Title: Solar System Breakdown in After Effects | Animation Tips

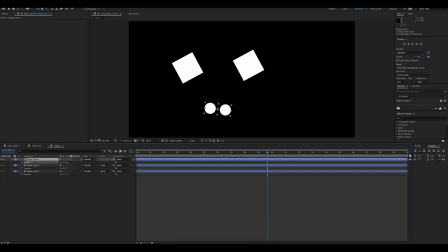then when you rotate them it looks like they're spinning around each other so just by doing simple things like this you can really change up how you animate you can stay more organized and yeah you can just you could work smarter and not harder
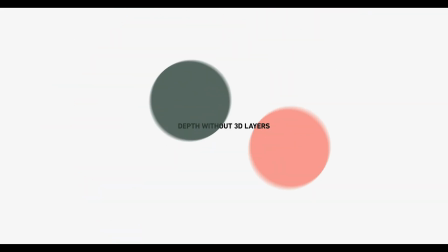the last thing i'm going to go over is how i create a depth in this comp without really using 3d layers um i know the stars are a 3d layer but they don't really contribute to the this method i'm talking about so we're not going to count it when i was originally making this um i felt like there was something missing in the middle um as you can see right now
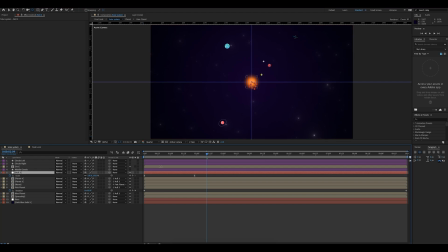it it looks fine it looks pretty cool uh but it's just really empty well i mean space is empty so so i made these and i accidentally discovered this cool little um effect that they
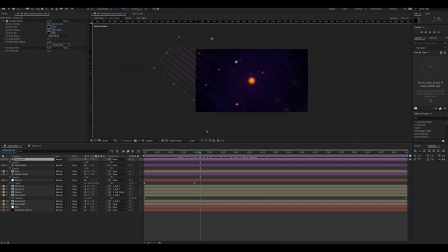brought to this whole thing once the planets pass under it this is the
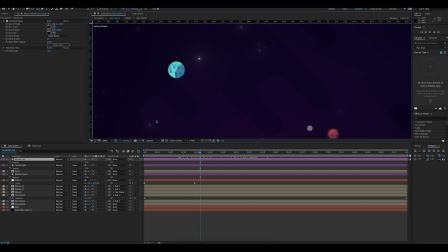part that really sells it for me um let me turn up the quality for this real quick so you can see that when the planets pass under the clouds um they kind of drop in opacity and it gives it
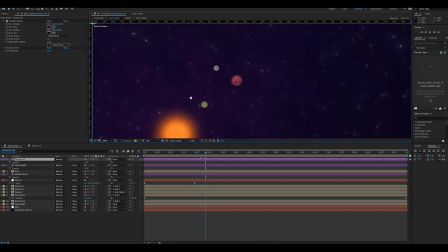this really cool weird look to it um you can see here all these are just dimmed down but let me go to another one um so right here with this planet right now it's under the clouds and then as we go forward you can see that it has like this nice cool reveal
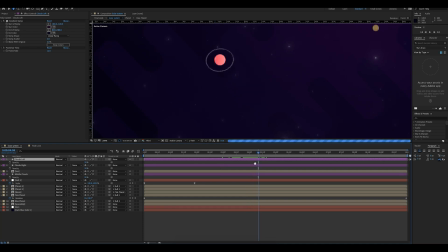so when the planet comes out from under the clouds it kind of gets brighter the saturation goes back up and this happens for almost everything
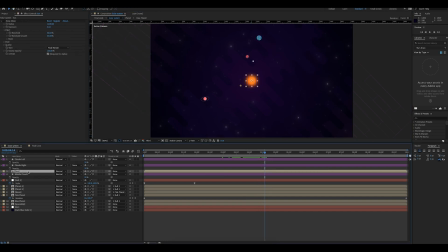that passes under it the only thing that's not under this cloud layer is the sun um it is under the clouds on the left and right but they're not in the same area so it doesn't really affect it but yeah I think that helped out a lot it um it made it a lot more interesting to look at
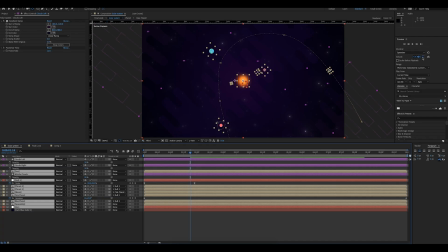also here's a cool little bonus tip for you if you highlight this show overlays and layers control option in the preview panel and then highlight every layer you want to be shown and hit play it'll come up with all of these little like it'll pretty much show
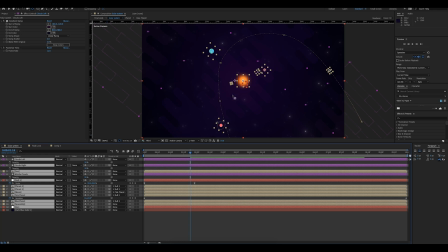every property that's being animated and the outlines for them go ahead and show this to your friends if you look a lot more advanced or you might look like a nerd just uh just depends on your friends that's all i have for you guys today um let's just go back to me a week and a half ago thank you guys so much for watching if you want to see more content like this go ahead and subscribe to our youtube channel and if you have any ideas for after effects tutorials go ahead and drop a comment down below and i'll figure out how to do it if i don't know how but until then stay safe i'll see you guys next time